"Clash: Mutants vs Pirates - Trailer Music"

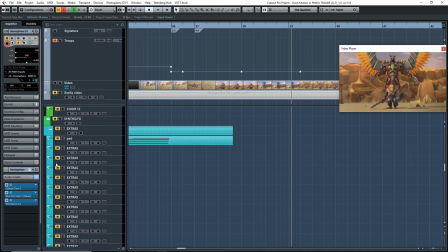Okay, so yeah, so that's what I did. So I did the percussion part. Here, let me scroll this down a bit.
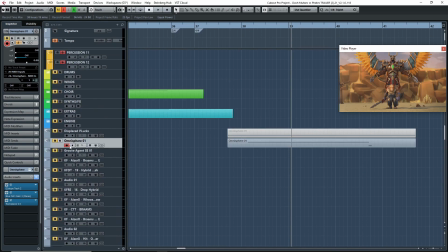Okay. Da, da, da. Yeah. So I had Omnisphere going.
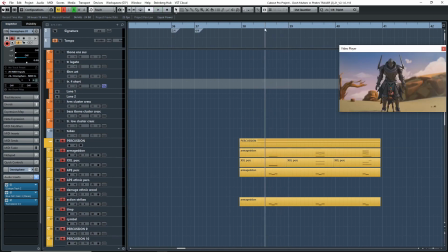But as you can tell, it's kind of weak. It's missing a lot of energy. But this is what I started with, just to get the feel for the scene. Right? So once I had this laid out, just so I had my ideas out as soon as possible.
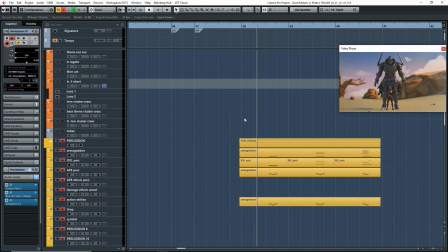And that's another thing I should say. Like I when I started working on this scene and I had the basic idea down, I really wanted to write it down as fast as possible, just so I can keep my ideas alive.
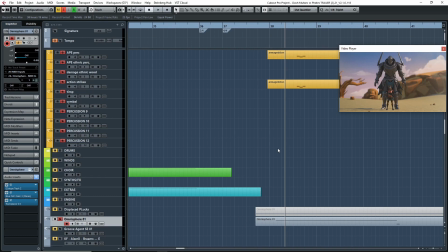Because I find if I wait too long and I don't write it out right away, like I'll start losing ideas and I'll start maybe not remembering exactly what I wanted. So I kind of drafted out and just put out a skeleton, even if it's not perfect. So as you can hear, this is really not perfect.
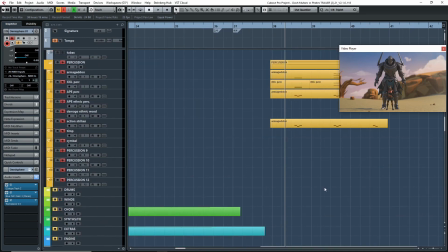Like it really loses. It doesn't have a lot or enough intensity.
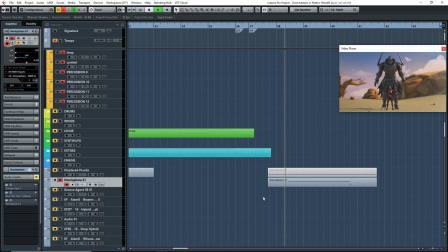And actually, I didn't even have these plugins in when I first started, so it probably sounded a bit more like this, which is okay.
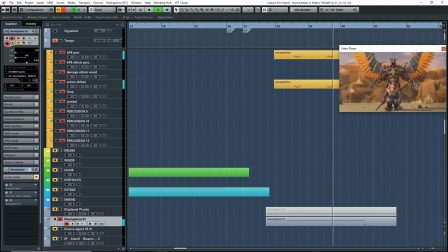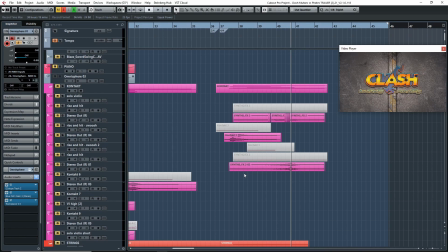Right, so that's what I started with. Now, once I had that, then I knew I could work around that. So the next thing I knew I wanted to do is kind of build intensity and tension all the way up to the end. So I created 2 risers. So this is the first one here, and this is Rise and Hit.
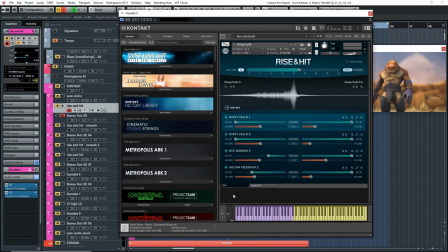By Native Instruments and another company. I forget their name right now. Anyways, Rise and Hit.
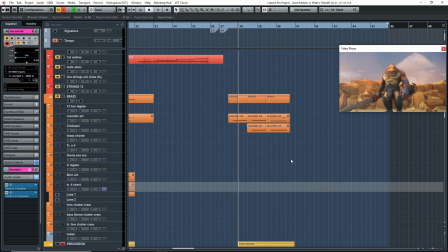So if you look at actually what I did here for Rise and Hit, I didn't want to just have it play.
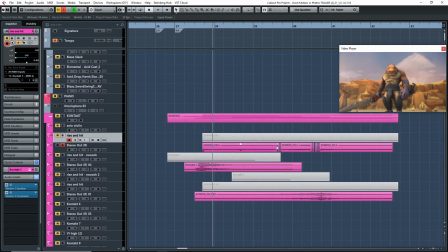I wanted to print it out because then I also wanted to add intensity by chopping it up. So let's have a listen to this.
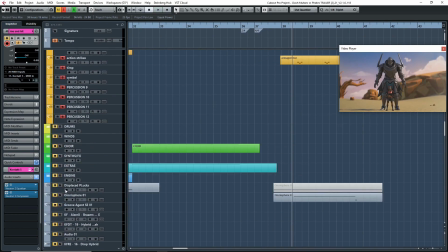Maybe I'll play it with. Let's play it like that first.
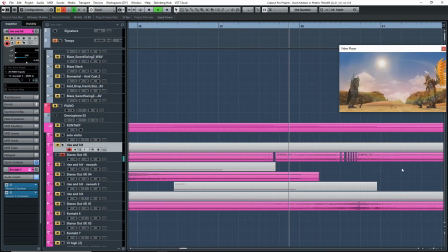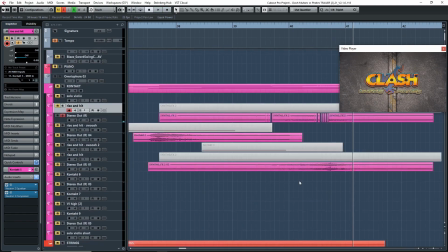So you can't hear too much because of the percussion, but if you play it, it's actually playing.
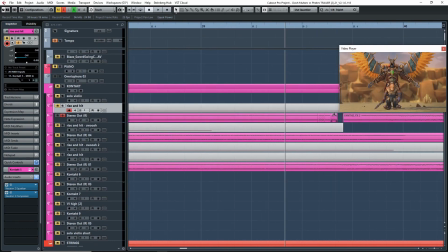The way I cut it is so that it plays with the percussion.
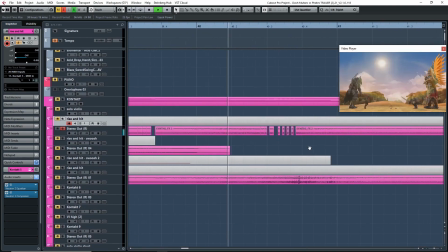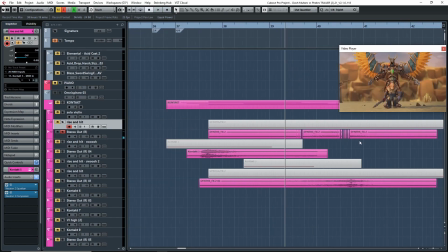Right, and this is another tip or trick that you can use whenever you're building tension or trailers.
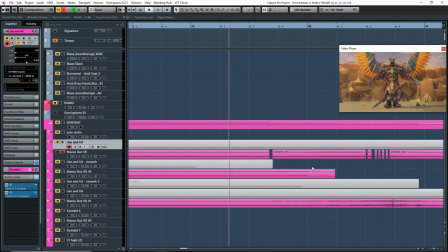Whenever you're trying to build up to a point of tension or a point of climax, is to add these kind of glitches.
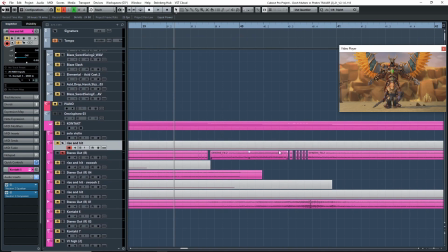Add these glitches to your riser.
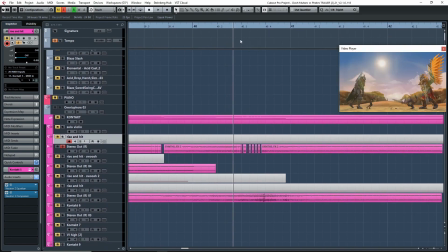Right, so that's what I did here, and basically I'm playing along with the percussion. So if I add a bit of volume to this, let's add some gain here, just so you could hear it a bit better.
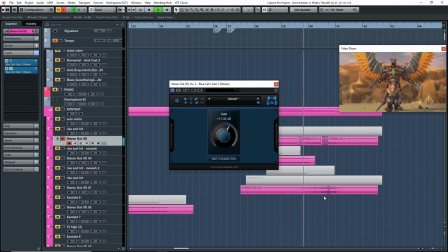Right, so that's what it's doing there.
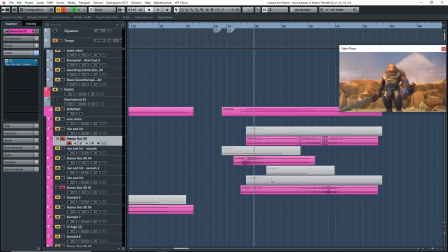And then once I had that, I also wanted to add. I thought it wasn't enough. It's a very kind of higher frequency, higher pitch riser, so I added this other riser.
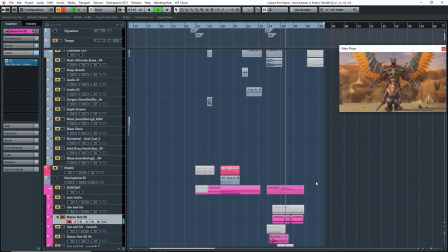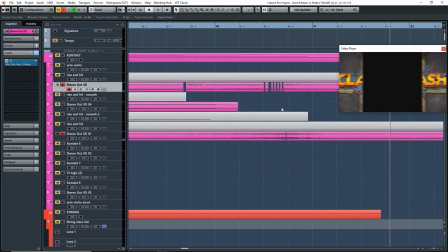And this one I actually tried chopping it up just like I did the first one, but I thought it didn't work as well.
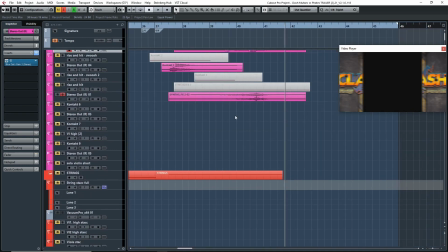It really didn't work. So that's why I kept it just as one riser all the way through.
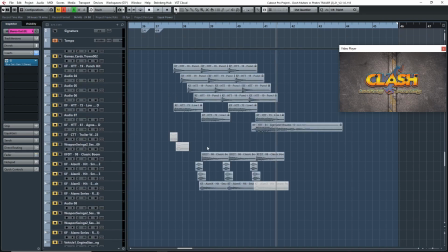Right, so once I had these basic ideas down for building tension, then it was just a matter of filling it in and making it more intense.
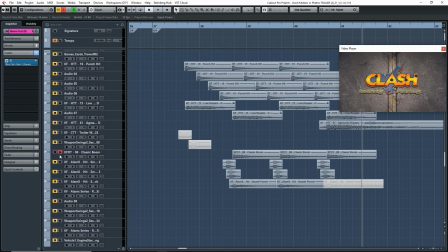And that's where these hits and punches come in. So I added the trailer hits from Keep Forest, so that sounds like this now.
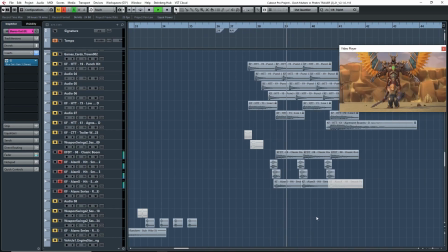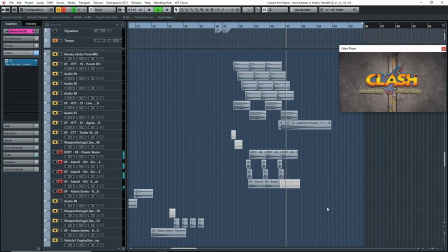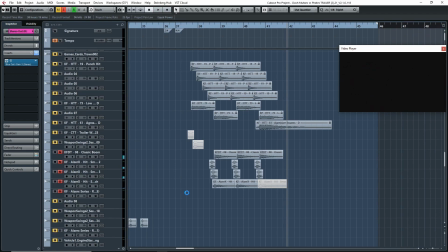Right, so a lot more intense, and you lose that entire sound of the percussion at the hat a bit higher up. So my computer stops freezing here. There you go.
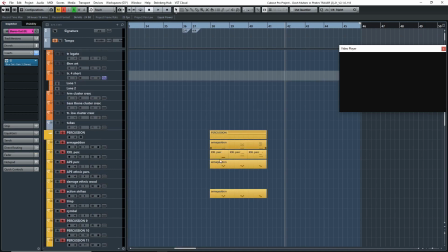So you don't even hear these percussion anymore.
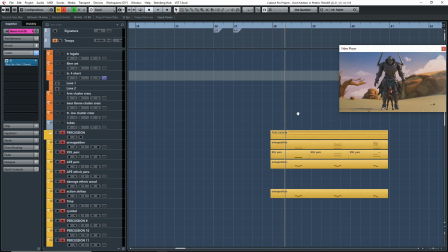Like with these trailer hits, you don't even hear like Armageddon or apocalyptic percussion.
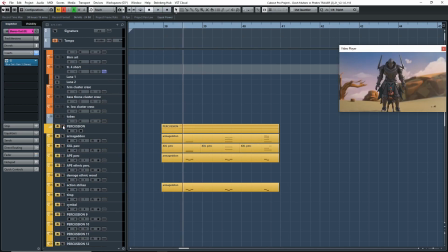They're just there as layers now. So if I take it off, I wonder if it'll make a difference. Yeah, I think it makes a difference. Like you lose the depth of sound.
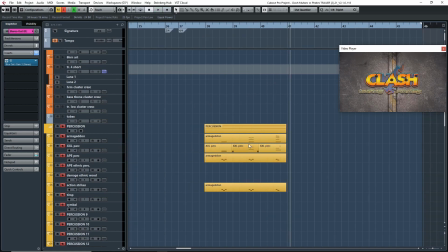So it suddenly becomes a layer, and it's not so much what's at the forefront of the sound. It's more of a, how do you explain it? Like it's more of an ambient sound, a layer. It adds more depth to the sound, like it's in a bigger room. While the hits, they really just punch you in the face.
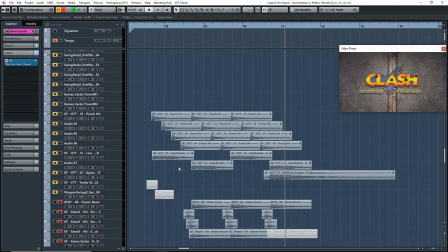That's kind of how I would explain it. And what else did I add here afterwards?
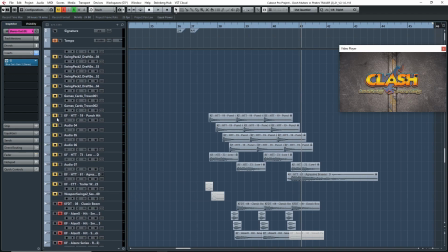I added these hits here.
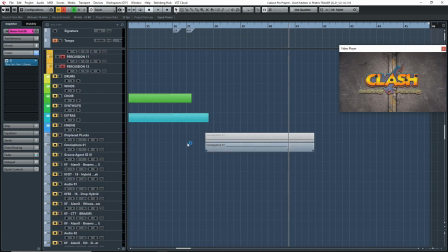So these hits, they kind of go with this Omnisphere bass patch here.
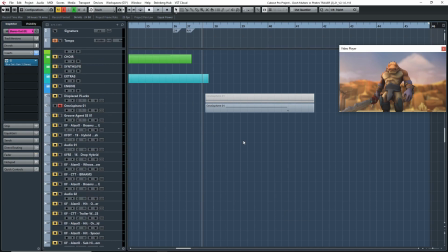And it's just to keep that scene chugging along, basically, and to add that intensity on every single beat.
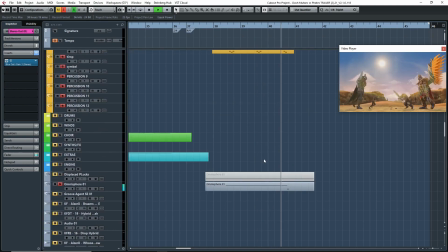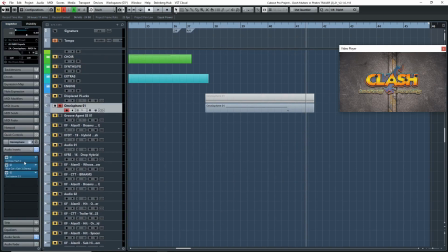And if you heard that and you had really good ears and could catch it, I was actually using a bit of ducking.
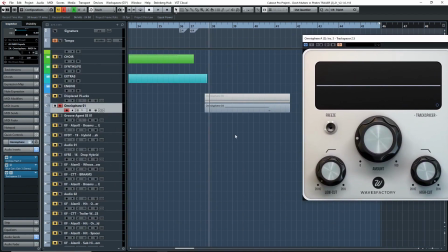So on the Omnisphere bass plugs down here, I'm actually ducking this signal, the bass, the plugs.
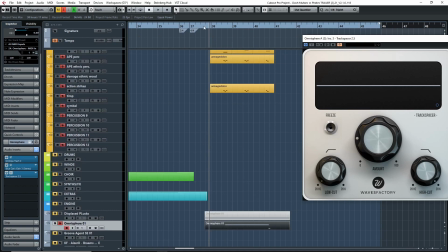I'm ducking them with these hits so that you get this pumping effect. So if I just play that, let's see if I can just play that.
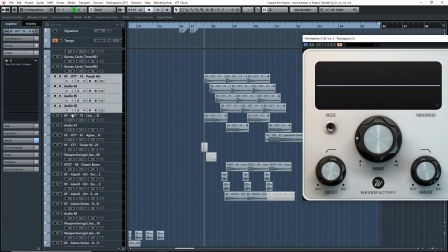So it'll be here and here.
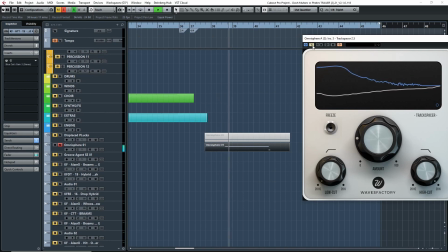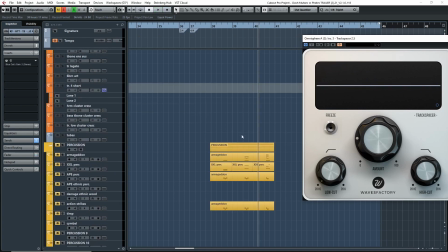Right, so you get this really cool pumping effect, and that's what I was going for with these two kind of interactions.
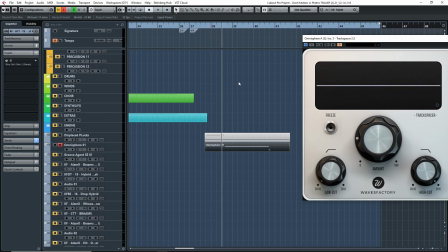I really wanted the bass synth and the punches and the hits to really kind of interact in this way.
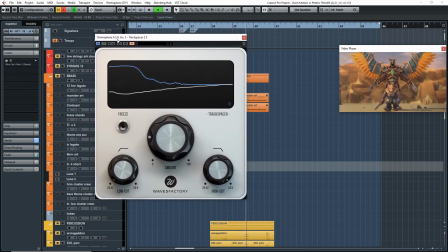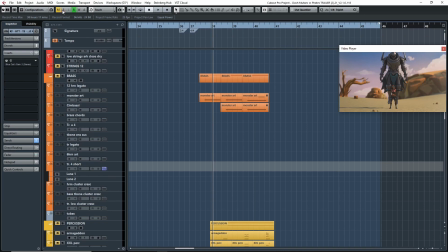Yeah, so that's what I did there. And let's see what else I did.
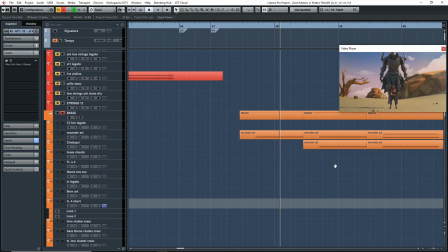Oh yeah, so for the brass, I added a bit of brass here to add a bit more tension and climax.
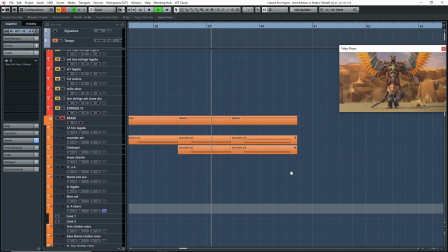This is to go along with the Brahms.
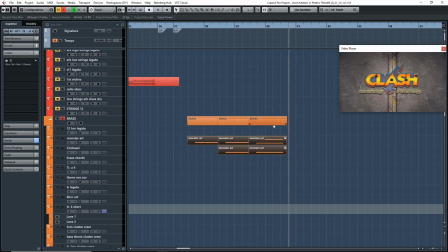Right, so if we look at this, it's not going to let us look.
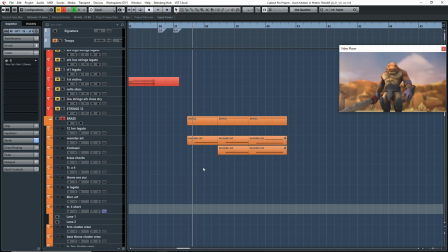But yeah, you can hear it's just basically building, and it's like a Brahms, but I'm just using low brass instruments to create it.
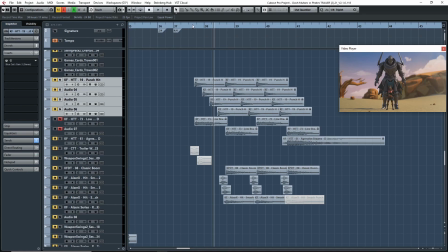And it's mimicking these down here that I also used. These are also low Brahms from Keep Forest.
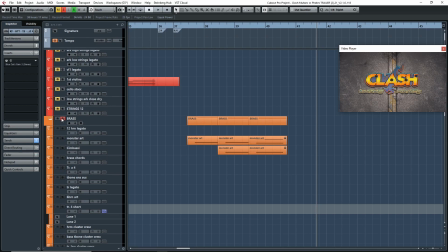Right, so again, this is kind of layering. So what I'm doing here is I'm layering these super low frequency Brahms,
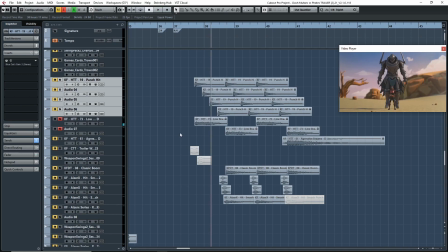which sound good on their own, but they don't have that clarity or that punch and power and aggression that it needs from the higher frequencies,
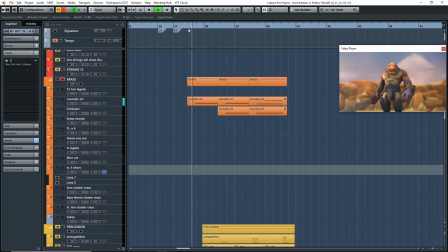and that's why I added these brass here. They just go really well together because they're both occupying different frequency ranges.
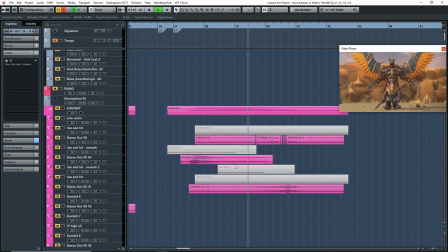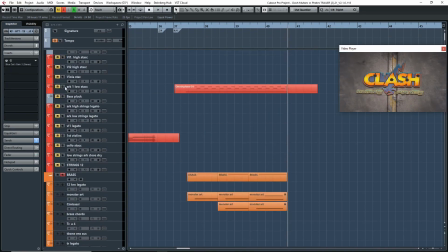So that's what's happening there. And then, of course, I added a bit of low strings as well.
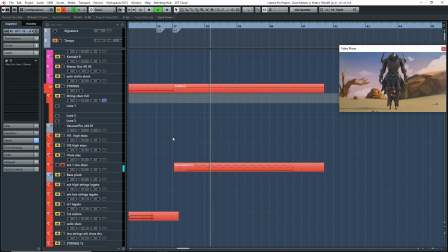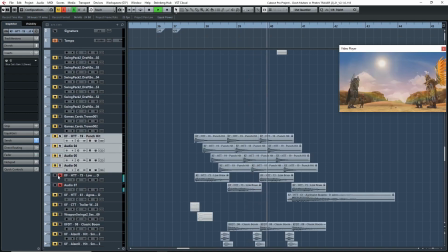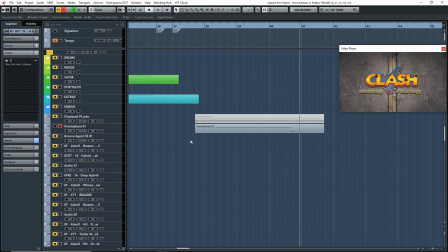And the point of that was to match Omnisphere down here. So if I put it together.
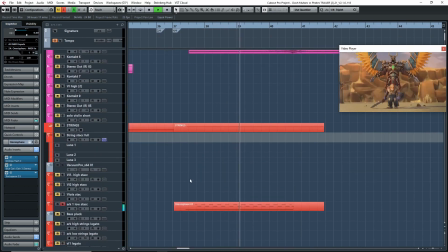Again, it's just to add a bit of space, and that's what these are doing over here.